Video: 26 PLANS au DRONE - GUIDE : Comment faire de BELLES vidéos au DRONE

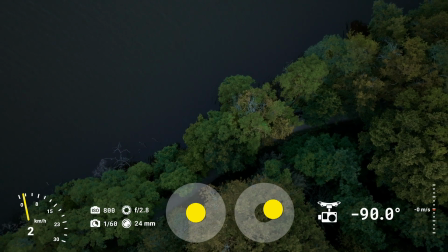(4:06)
J'en profite pour vous dire que j'ai laissé un maximum de début et de fin de plan pour bien montrer
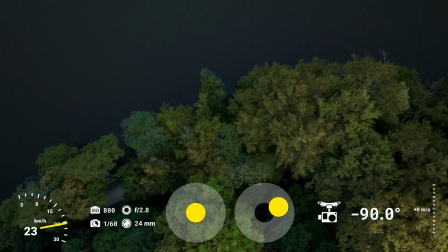(4:13)
les débuts et les arrêts de prise de vue. C'est pour ça que les plans sont pas forcément hyper jolis, mais au moins c'est représentatif pour vous.
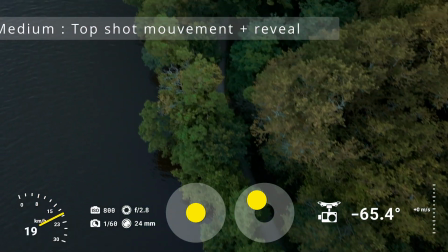(4:21)
Très intéressant ce plan. Il permet de révéler à partir d'une caméra moins 90 pour révéler le sujet à 0 degré à peu près.
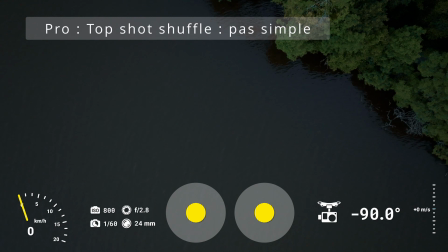(4:30)
Et là, c'est le hardcore, c'est le top shot shuffle.
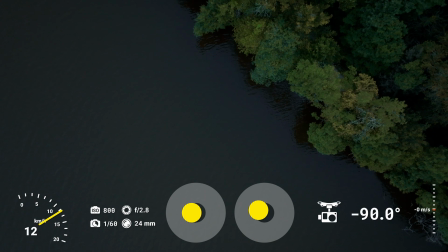(4:34)
Le but du jeu est d'essayer de tourner et d'avancer dans une direction dans le même temps.
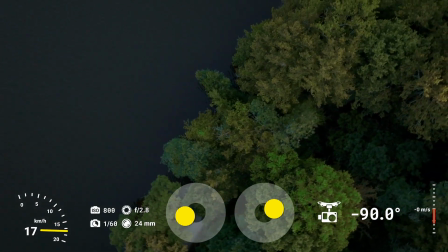(4:41)
Le mien de top shot n'est pas très très bien réussi, mais le but c'est vraiment de suivre sa ligne
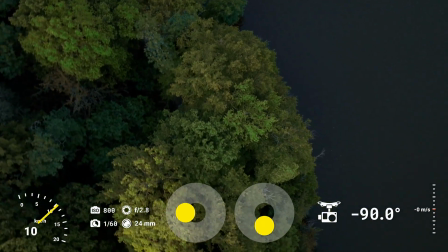(4:47)
tout en faisant tourner le drone sur lui-même comme on le voit sur les joysticks.
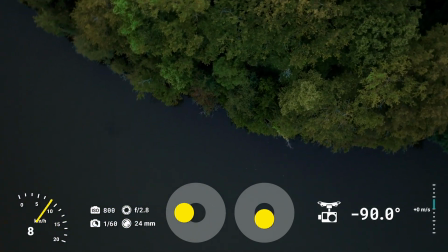(4:52)
Ça demande un peu de pratique et je vous avoue que je maîtrise pas encore tout à fait ce shoot-là. Catégorie 5, le travelling droit.
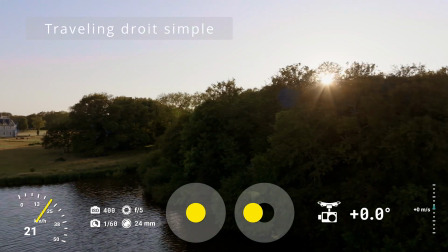(5:03)
Voilà, donc le travelling droit, c'est tout simplement de se déplacer vers la droite ou vers la gauche sans rien bouger d'autre, ni l'élévation, ni la caméra.
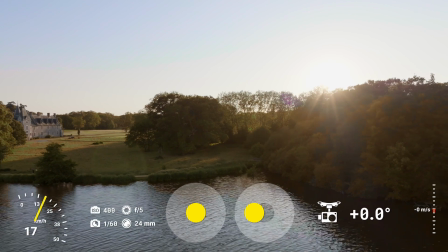(5:11)
Ça donne un style découverte, un peu documentaire sur les bords, qui permet de bien se rendre compte des lieux.
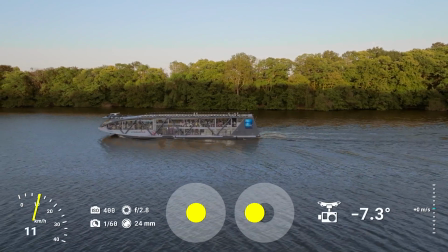(5:20)
Voilà, avec un sujet en mouvement, donc du coup mon sujet ne bouge pas dans le cadre, par contre on se rend bien compte qu'il y a du mouvement.
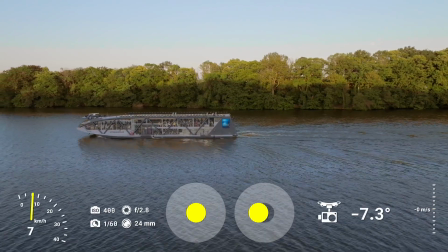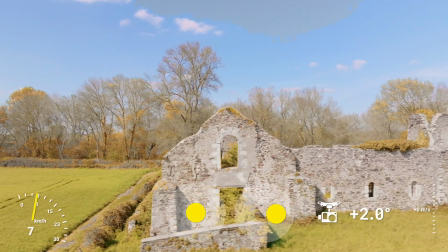(5:32)
Voilà, sur ce plan, on voit bien que ça fait un petit effet panoramique qui permet de détailler le sujet.
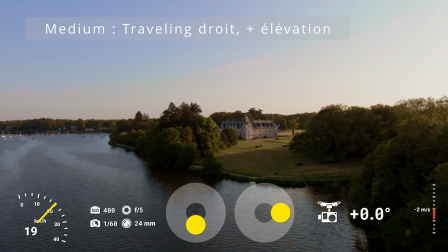(5:43)
Le travelling droit avec une élévation en descente ou en montée, ça va faire un petit effet tyrolienne.
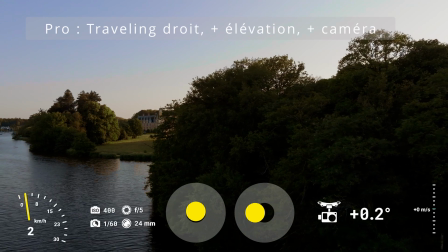(5:50)
Voilà, ici plutôt en montée, on va conserver notre sujet grâce à la caméra.
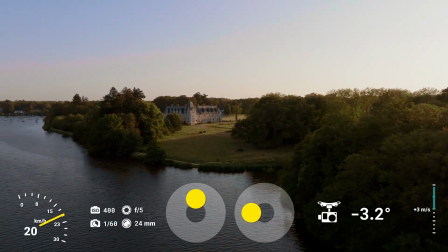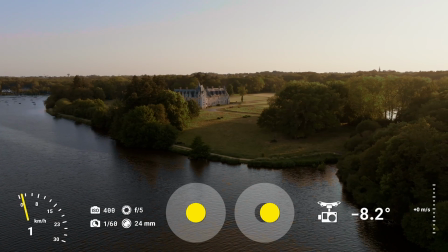(6:04)
On profite de ce superbe château pour faire exactement le mouvement inverse,
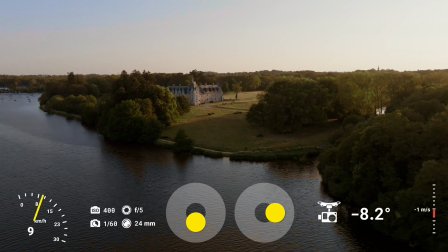(6:09)
c'est-à-dire qu'on fait notre travelling, on descend et on va remonter notre caméra.
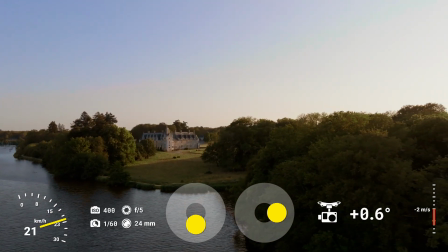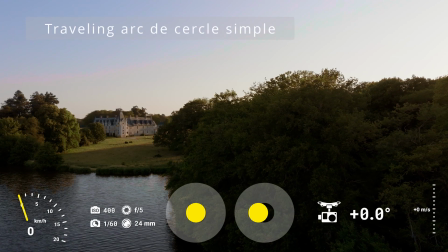(6:19)
Catégorie 6, le travelling en arc de cercle. C'est un des plans les plus utilisés en drone, c'est un des plus jolis.
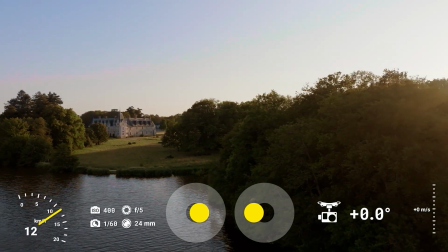(6:25)
Ici par exemple, on va à gauche avec le drone et on le fait pivoter vers la droite avec le stick de gauche.
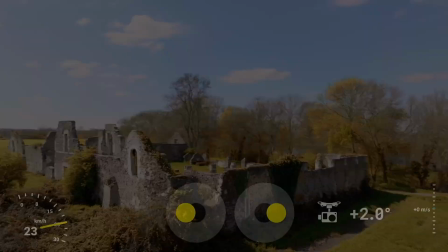(6:33)
Là c'est l'inverse, on va sur la gauche et on fait pivoter le drone vers la droite. Voilà, les plans s'enchaînent.
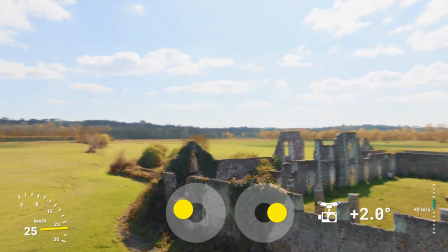(6:40)
Et là on a une belle orbite, voilà. Donc là un peu trop vite comme on peut le voir, ça va trop loin.
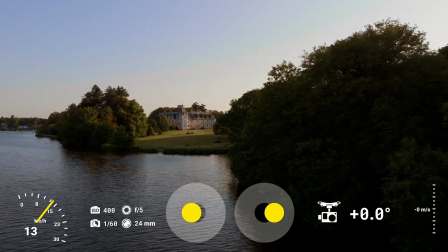(6:50)
Il faut y aller doucement pour réussir ce plan.
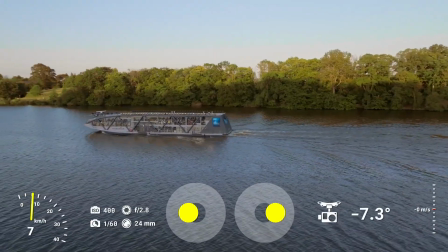(6:57)
Sur un sujet en mouvement, c'est la même chose.
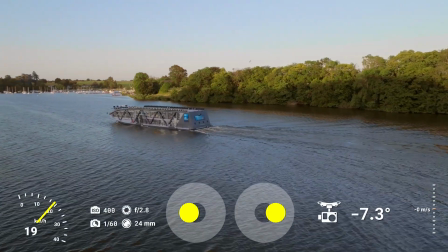(7:00)
Il faut conserver le sujet dans son cadre au même endroit et faire son orbite ou son arc de cercle.
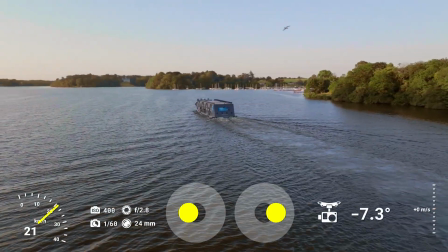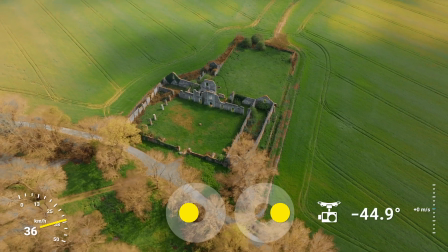(7:14)
Dès que notre sujet est un petit peu étendu, si on est très haut, on peut obtenir de très beaux résultats, comme sur ces ruines.
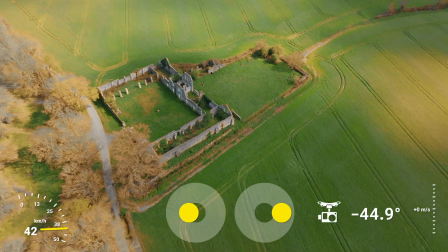(7:21)
Et on peut carrément faire le tour complet de notre sujet si on veut.
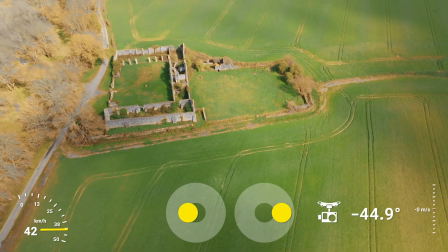(7:25)
Après, au montage, libre à vous de faire des cuts, des jump cuts pour faire une orbite plus rapide.
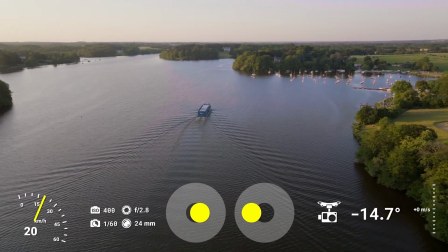(7:32)
Voilà, même exemple avec le bateau, mais dans l'autre sens. Donc on va vers la gauche avec le stick de droite et vers la droite avec le stick de gauche.
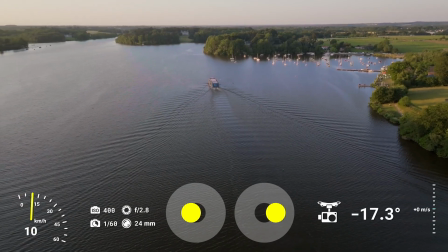(7:39)
Et l'exact inverse ici.
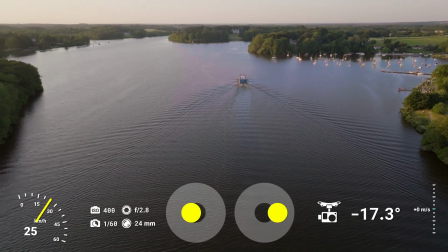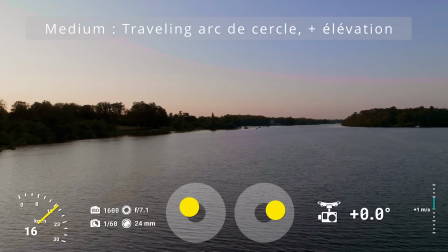(7:48)
Pour mettre du piquant, on peut s'élever en même temps, donc on voit que là, le stick de gauche, il est dans l'angle, ce qui va me permettre de monter en même temps.
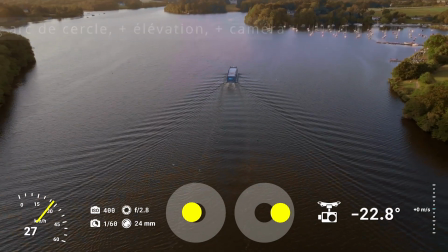(7:58)
Et enfin, on va pouvoir utiliser également la caméra pour donner de la dynamique, comme ici, on veut révéler également le port à droite.
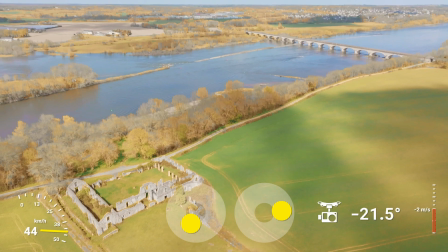(8:06)
Dans cet exemple, je descends et je monte ma caméra tout en faisant un travelling droit pour révéler le pont qui est complètement à droite.